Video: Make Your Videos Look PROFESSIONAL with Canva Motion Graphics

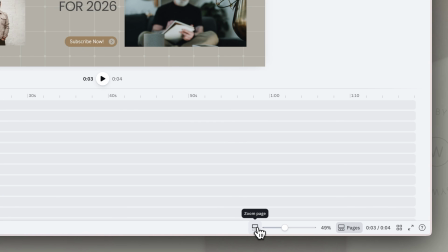Of course don't forget that you can click on the zoom page icon at the bottom right here so that you can zoom in on the timeline,
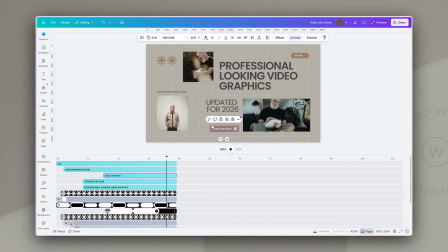which allows you to adjust things a little more carefully, and you can click and drag them to adjust the timing so that it works for you. I would keep the intro slide to about 3 or 4 seconds once everything is animated in. People don't really want to wait around at the beginning of your video to get to the good stuff, so get them there quickly.
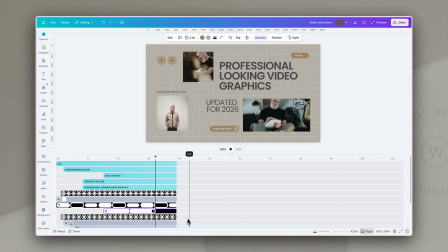Now the last thing I want to do here is to tidy up my timeline.
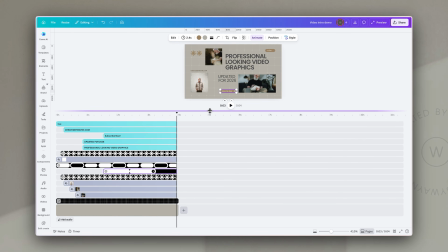So if I expand the timeline at the bottom here, you can see that there are a lot of layers or a lot of elements to this.
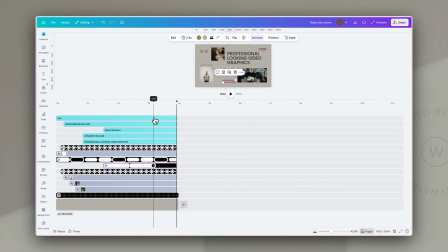And one of the easiest ways to keep things in control is that once you've actually set your timings,
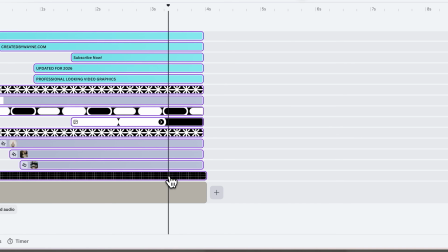select all of those layers and then just either right click and choose group,
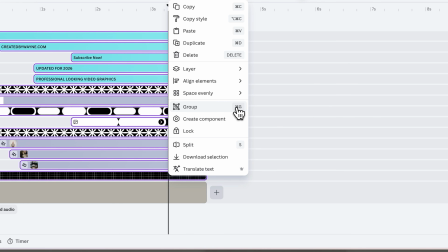or use the Command or Control G shortcut to form a group with those elements.
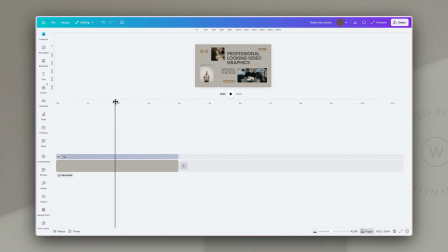And that way you'll see you just have one element in there and it doesn't adjust the timing or anything like that. That all still works for you. And if you want to expand it, you just click on this this little arrow expansion sign,
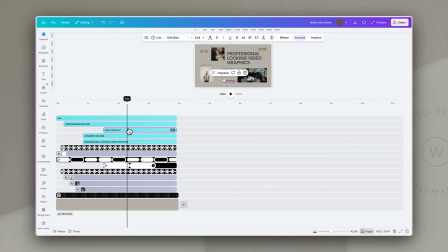and it will open them all up for you to work on individual layers, make any changes that you want to,
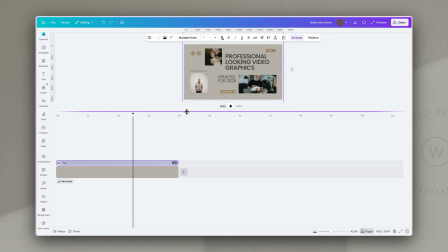and then you can just click to close that group whenever you need to. And this is especially important if you're going to add anything else into the video.
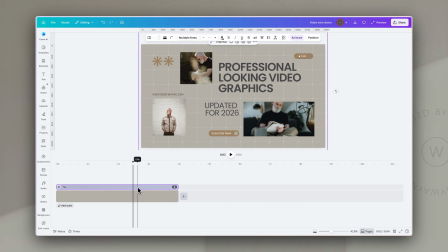You want to keep this timeline as clean as possible. Now, after the intro, we would obviously add in our video.
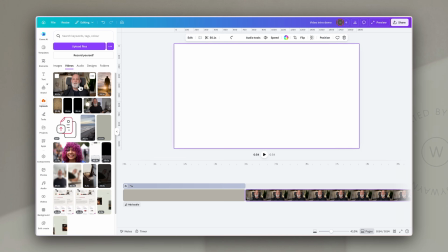So I'm going to click on here and go to my uploads, and I'm just going to drop in this clip, which is taken from my Canva OS course.
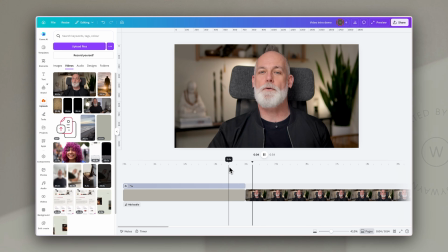So we go from this intro to the video. Now you'll see if I play through, that feels like a really jarring change from one to the other.
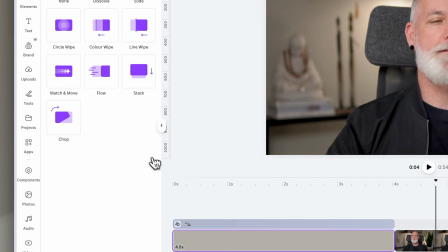So all I'm going to do is click between the two of them, add a transition, and I tend to prefer using just something like a dissolve.
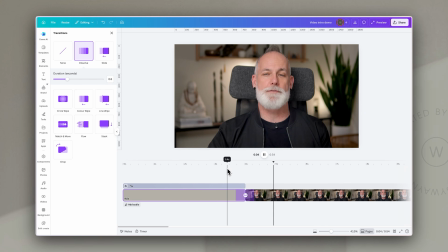And that just means that there is a nice subtle change between those first intro elements going into our video or our talking head.
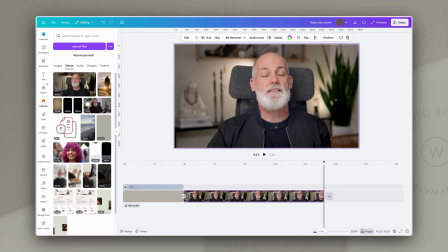The next thing we're going to do is to add in our outro or our end card.
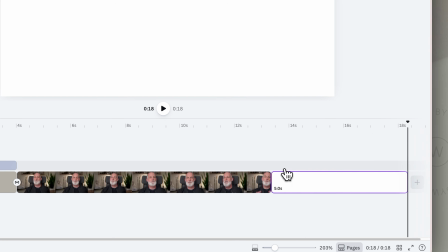So what I'm going to do first of all is just add a blank section, and again it's about 5 seconds.
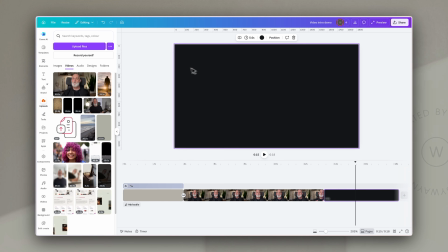I'm going to change the background of that to black, and then what I'm going to do is to bring in one of my brand images.
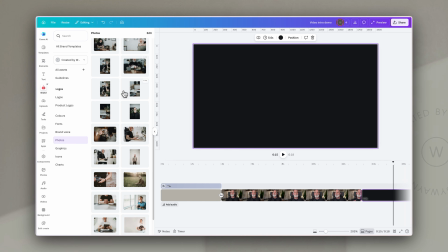Now, of course, if you've got footage that you want to use, all the better, because it adds a little bit to that motion.
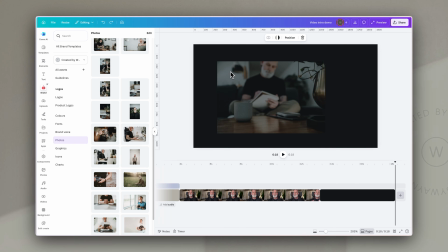But I'm just going to click and drag one of my brand images onto the page.
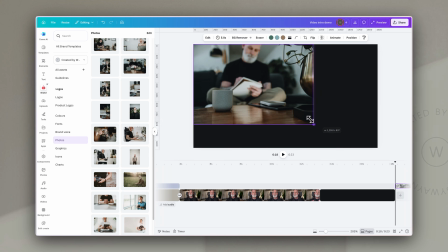And I click and drag so that it adds it to this page rather than replacing it in that base layer of the timeline.
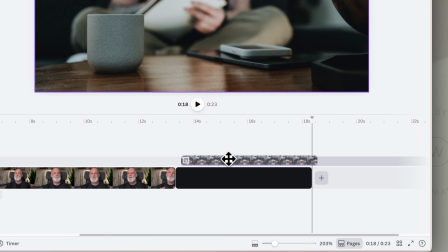Now you'll see, because the playhead was at the end here, it's put it where the playhead was. So I'm just going to drag it back to align with the video or the background that's there.
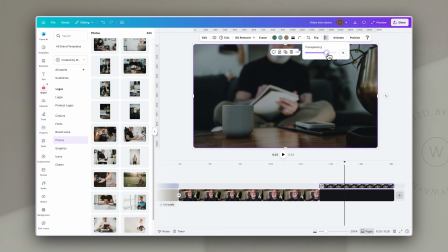Next, I'm going to take the transparency down so that everything else on top of it will really stand out.
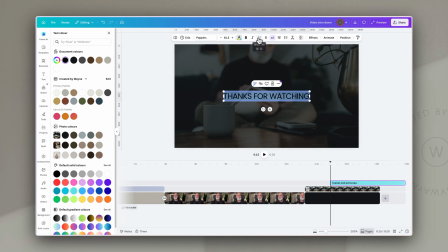And then all I'm going to do is add a text box and put in "Thanks for watching," change the color to a white so that it really pops at the top, and make it quite large.
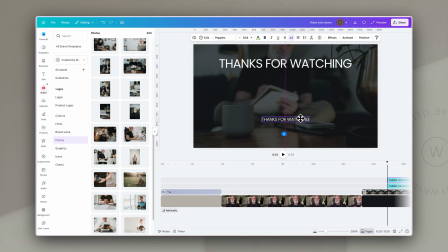I'm going to duplicate that and make it much smaller and put it at the bottom, also centered, and that's just going to be for my URL.
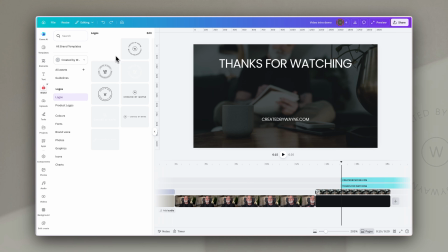Then I'm going to go to my logos on the left-hand side, and I'm going to click and drag one of my logos onto the canvas as well.
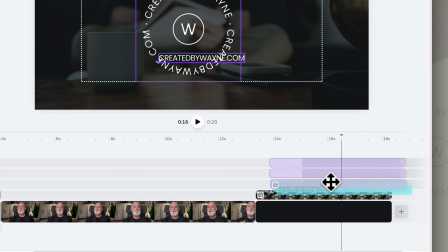Now these three I'm just going to move along so that they come in just after the image comes in,
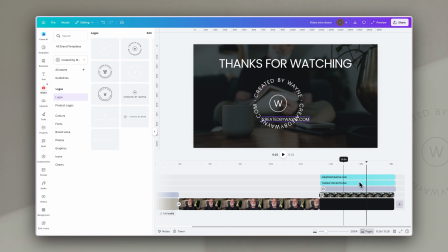and they disappear at the end along with it. And now I'm just going to resize and animate these.
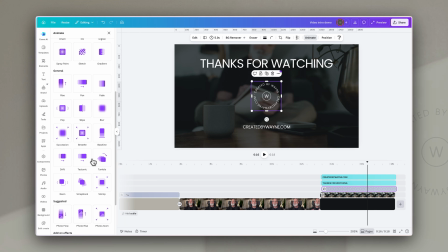And for the logo, I'm going to add a succession animation because it has this kind of zoom and blur. The text at the top, I'm just going to add a very simple pan so that it comes across really nicely at the top.
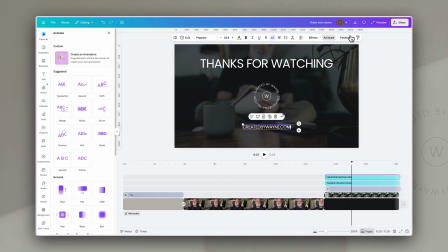And at the bottom, I'm going to add a typewriter animation to that text so that it just creates a little interest for the domain.
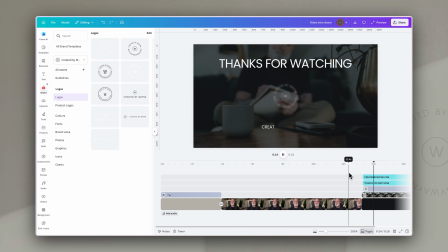And so now when we exit our video, we go into something that has a "Thanks for watching" and a domain name and some branding.
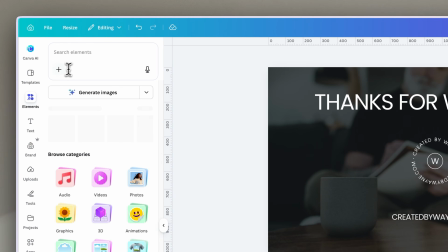And of course, if you really wanted to, what you could do is go to Elements and type for something like mouse icon,
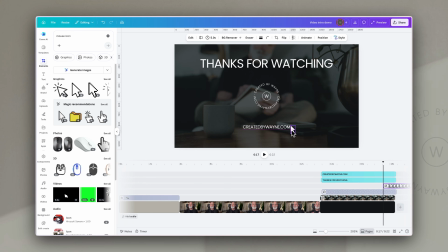and then you could again bring in a little icon, resize it so that it looks like it's clicking on your domain to encourage action. And for that, I would probably just use something like a pop animation, and I'm going to then adjust the timing on that so that it only appears
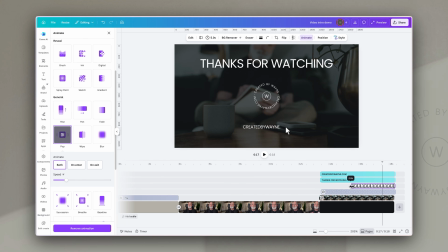once the text for the domain name has completed coming in.